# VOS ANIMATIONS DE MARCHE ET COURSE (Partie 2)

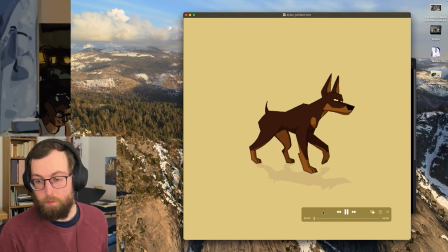(10:39)
soit de le faire en 3d ça peut être très bien aussi et si on regarde un petit bouton de l'animation encore une fois je suis pas un spécialiste de l'animation
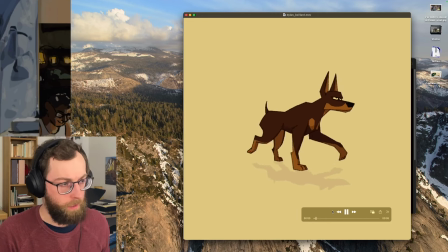(10:45)
de quadruped j'en ai vraiment fait très peu voire pas du tout mais j'ai l'impression que là ça fonctionne plutôt bien en fait il ya tout un truc de de courbes et de volumes qui vont se comment dire se répercuter les uns sur les autres
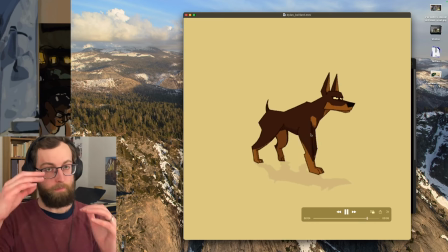(10:59)
quand le bassin ici remonte il ya le buste qui va descendre il ya toute une affaire de balance comme ça puis même l'expression et tout ça
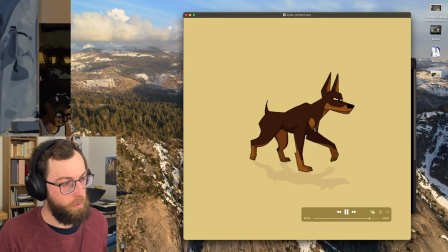(11:07)
c'est ça ça marche vraiment bien le choix des couleurs aussi le fait qu'on voit un petit peu de volume avec le bus qui va tourner un petit peu
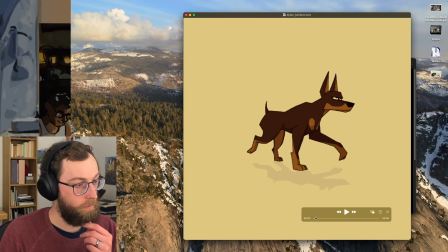(11:14)
et après au niveau vraiment de comment un chien marche pas je crois que tu as bien géré le truc dans le sens où si je me trompe pas c'est censé être les deux pattes là qui sont un peu alors comment on va dire ça je crois que
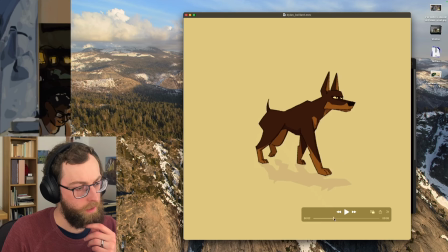(11:27)
c'est les pattes inverse qui sont qui sont synchronisés je sais plus en gros quand les deux là sont au sol les deux là sont en l'air
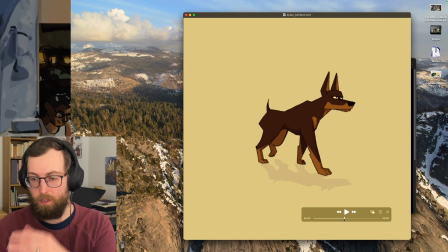(11:34)
et inversement et ça fait un passement de cette façon là alors je mini boy tu dis pâte arrière droite qui bug un peu j'ai
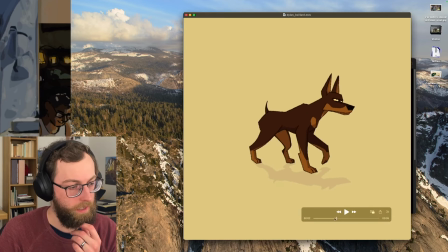(11:43)
l'impression qu'elle glisse sur l'extérieur alors pas derrière droite ouais je suis pas certain ah si d'accord je vois ce que tu veux dire tu veux dire que là elle commence ici et qu'ensuite là il ya une sorte de translation quoi on n'a pas l'impression qu'elle fait une quelle part en diagonale et qu'elle fait
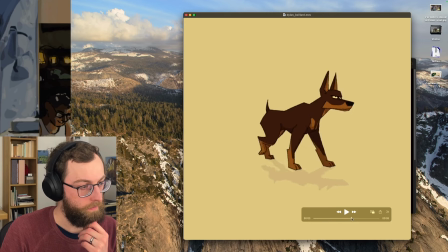(12:01)
un endroit une trajectoire à droite ah ouais on s'en rend pas forcément compte de suite mais là je pense qu'en faisant ça on sent bien le côté gauche droite ok bien vu
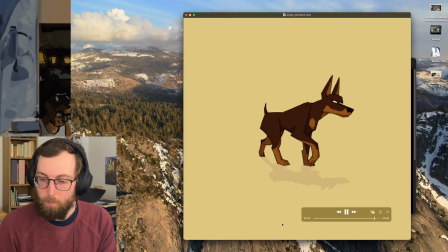(12:16)
est-ce que quelqu'un d'autre l'avait repéré ça ?
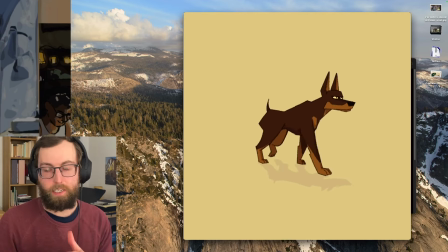(12:21)
parce que en fait je pense aussi que ça dépend de si on a des repères sur le sol
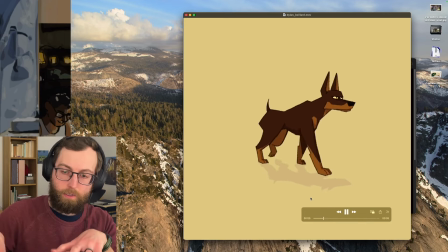(12:26)
si on avait des lignes de perspective un sol un peu en gris on pourrait comprendre je pense
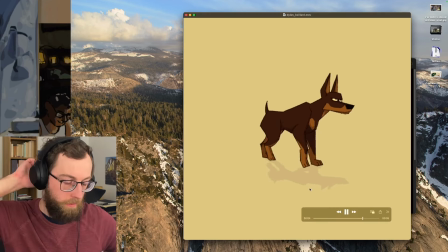(12:34)
si ça va droit ou pas donc là j'ai un doute, on dirait que ça va sur le côté mais j'ai quand même un doute en tout cas super travail c'est vraiment cool,
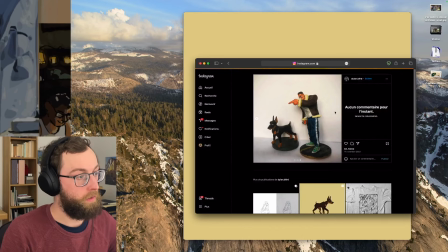(12:43)
de la part de Dylan Ballyard que vous pourrez trouver sur Instagram ici, avec différentes animations différentes peintures, etc.
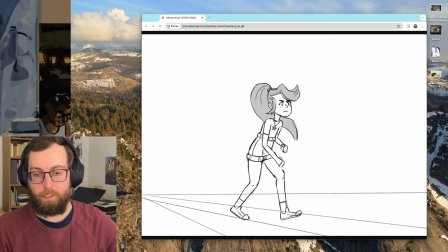(12:52)
Ballyard je crois que j'ai dit Ballyard, désolé donc ça c'est le travail de Naïlis et voilà, bonjour moi c'est Naïlis voici mon cycle de marche, bonne journée
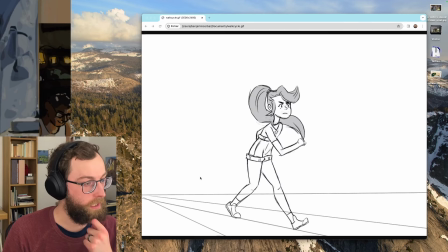(13:02)
efficace un peu toutes les choses auxquelles j'ai dit de faire attention dans les dans les autres dans le sens où on voit qu'il ya une attention sur le volume j'ai l'impression ici que même si tu as compris que le
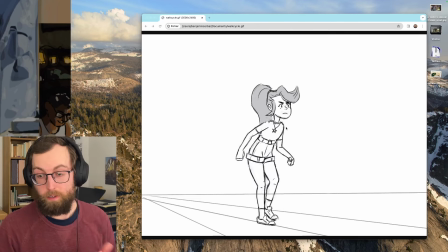(13:13)
buste doit bouger la tête bouge pas donc en fait on n'a pas de mouvement
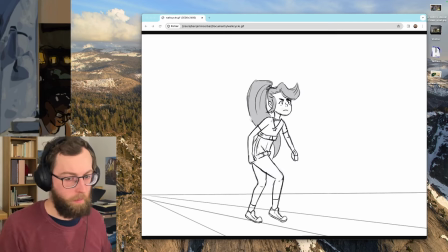(13:18)
gauche droite de la tête même si elle est concentrée sur un truc je pense qu'il aurait quand même quelque chose un peu comme ça quoi un peu subtil ici parfois il ya peut-être un peu une confusion sur qu'est-ce qui est devant quoi mais je pense que ça va franchement
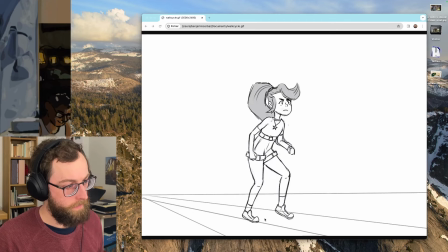(13:31)
un petit doute sur la position des pieds enfin j'ai l'impression qu'il ya un côté un petit peu plat sur les jambes et les pieds mais sinon comme tu
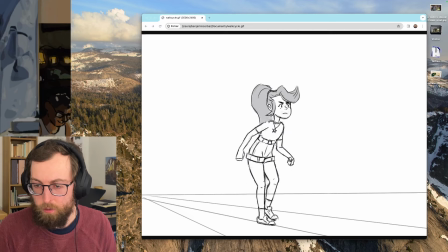(13:39)
dis jules c'est très sympa et je mini boy manque de rotation épaules et hanches mais l'attitude est trop bien c'est
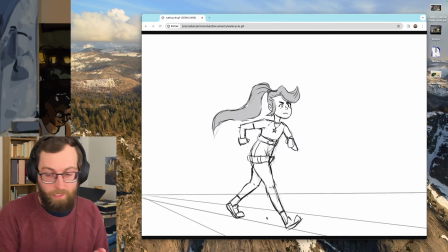(13:46)
vrai en fait c'est ça c'est qu'on ressent le truc on a on a déjà un perso qui a une l'objectif quoi on sent qu'il ya quelque chose et le design aussi est assez sympa donc c'est plus des problèmes d'animation qu'il faut qu'il faut voir
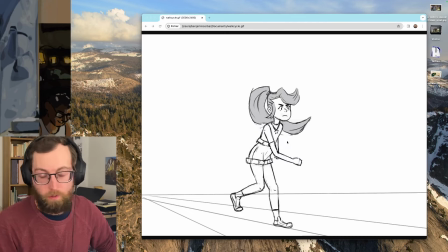(14:02)
et là t'en n'es pas un état non plus où c'est complètement propre c'est pas en couleur et tout ça donc tu as encore de la marge pour
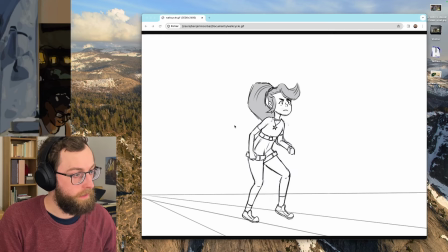(14:07)
pouvoir modifier je dirais que ici quand la quand la chevelure tape comme ça ici c'est peut-être un peu rapide la façon dont ça part l'appareil quand ça fait clac
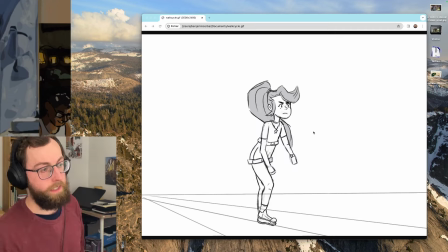(14:17)
ça part en angle et c'est un peu brusque donc peut-être rajouter quelques images là dessus pour ralentir accéléré attention au volume globalement des jambes à la vitesse des cheveux et au fait que la tête suivent bien le côté buste épaule et
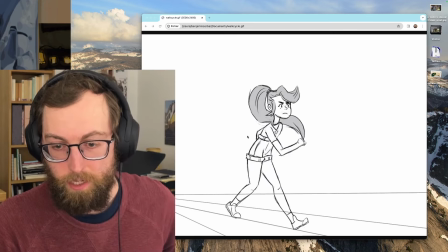(14:31)
là je pense qu'on va passer à la dernière personne du de la soirée comme ça on aurait eu à peu près une heure donc c'est le travail de charles gousseau qui s'appelle artho studio sur les réseaux donc j'ai vu un petit peu l'évolution de ce qu'il avait
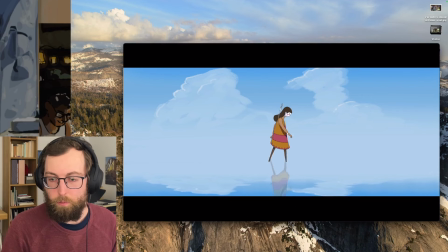(14:41)
fait parce qu'il a montré ça sur ce raid sur instagram je pense je les réaliser sur photoshop plus After Effects pour l'animation du décor et si je me trompe pas t'es t'es moins dans l'animation tradie je pense je sais plus parce que tu fais pas mal de motion design principalement donc je crois que t'as
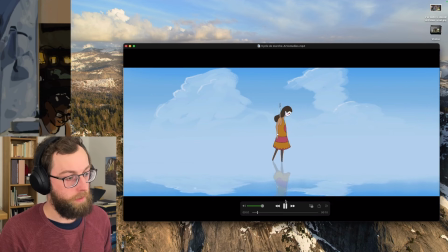(15:01)
plus le côté peut-être After Effects plutôt qu'animation traditionnelle et tu me diras en voyant si je me trompe en tout cas je suis d'accord avec Jules c'est joli quoi dans la façon de montrer
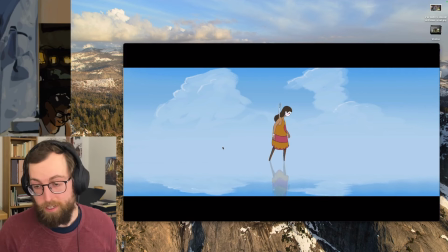(15:17)
que tu t'es évité c'est qu'il n'y a pas de pied donc ça c'est plus pratique on n'a pas besoin de se poser la question à quel point on voit les
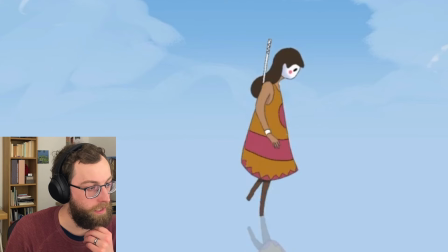(15:23)
semelles et tout ça et au niveau de l'animation en elle-même je dirais qu'il y a peut-être un peu la même chose que ce qu'on a dit avant avec, bon après c'est aussi le côté vu que
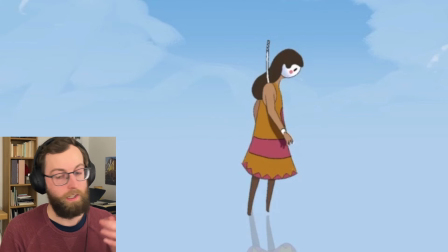(15:33)
c'est avec une robe etc on a moins cette conscience du passage d'une jambe devant l'autre j'ai l'impression, je sais pas ce que vous en pensez donc j'ai l'impression que c'est un peu plus compliqué d'avoir ça et je me demande aussi si les bras ne bougent pas un peu trop par rapport au mouvement
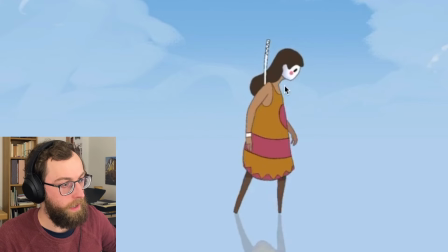(15:53)
je ne sais pas trop mais tu as rajouté des petites choses comme la tête qui va un peu de haut en bas il y a un côté un peu mouvant sur l'oeil qui est peut-être un peu trop changeant au niveau de sa position donc j'ai l'impression que autant le rond ne bouge pas trop même s'il y a un petit claque on voit hop
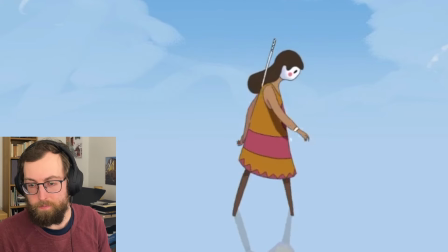(16:09)
hop donc le rond il bouge il y a un côté un peu trop
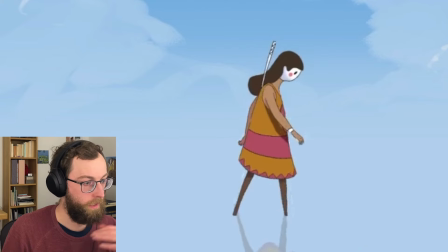(16:16)
Vibrant peut-être Mais sinon au niveau des effets Au niveau d'avoir mis une sorte De liquide on va dire en quelque sorte Avec le reflet et tout ça
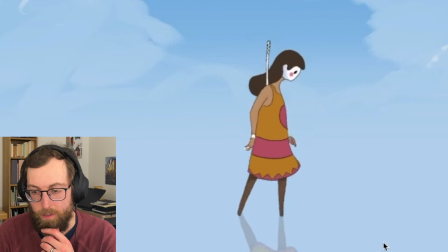(16:24)
Globalement ça marche plutôt bien Donc Jules t'es d'accord
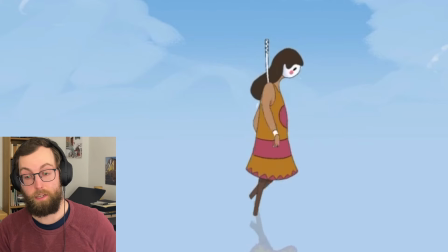(16:26)
avec moi On se perd un peu quand les jambes passent l'une devant l'autre Ça c'est une difficulté J'ai jamais eu besoin d'animer des persos qui ont les jambes un peu cachées
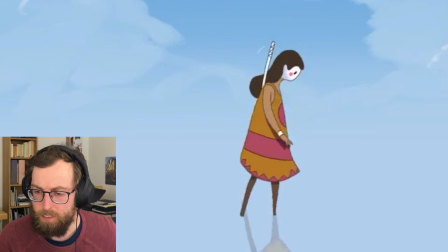(16:34)
La taille cachée C'est un peu compliqué comme ça Alors je mini La jambe qui traîne Une frame de trop sur l'extrême
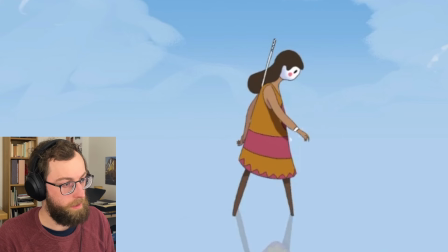(16:44)
on va voir ici quand tu dis l'extrême j'imagine que tu parles de ça le fait qu'il y ait juste cette pose là en fait je crois que c'est parce que il y a deux poses qui sont trop proches
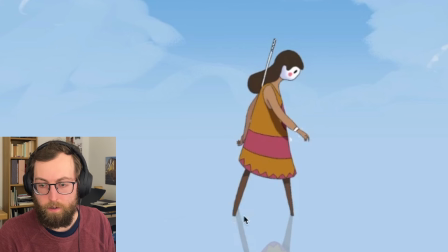(16:57)
où finalement il faudrait peut-être choisir entre ça et ça, puis on voit aussi que ça colle pas tout à fait ça colle pas tout à fait au reflet mais ça c'est autre chose
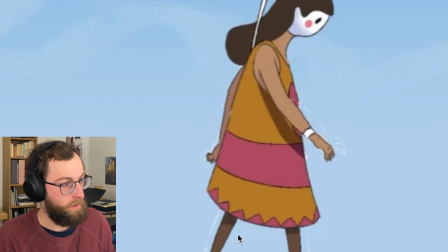(17:09)
elle repart tout de suite vers l'avant ah là on voit aussi un petit résidu d'autre chose
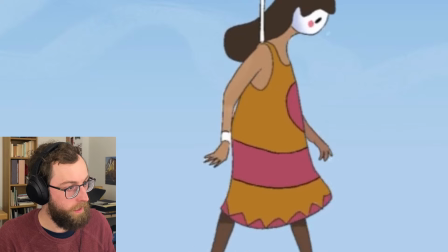(17:18)
sûrement un calque qui est resté ou un truc gommé ou quoi moi j'aime bien le mouvement des mains parce qu'il
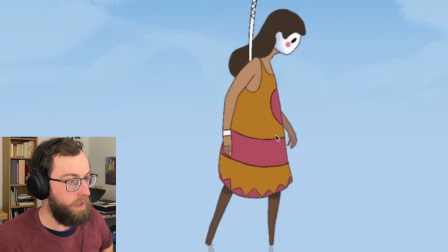(17:22)
ya un petit un petit impact un petit côté un peu mou finalement
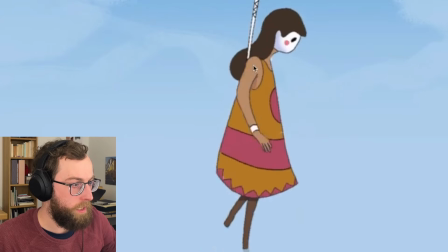(17:27)
ça fonctionne plutôt bien là ici on a le l'épaule peut-être qui grandit un peu trop et qui cache la lanière alors que le corps a
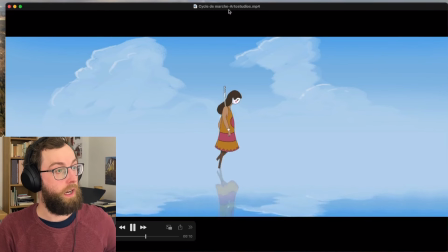(17:34)
pas l'air de pencher de gauche à droite et donc ça donne ça c'est le travail de arto studio qui fait aussi des vidéos sur
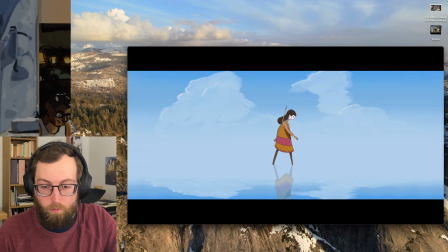(17:41)
youtube notamment vous pouvez retrouver son travail et je crois qu'on va s'arrêter là pour aujourd'hui parce qu'on a fait un peu plus d'une heure encore une fois ce qui a permis de voir pas mal de monde et il restera une troisième session on regardera les dernières animations de cycle de marche de cycle de course voilà que vous avez envoyé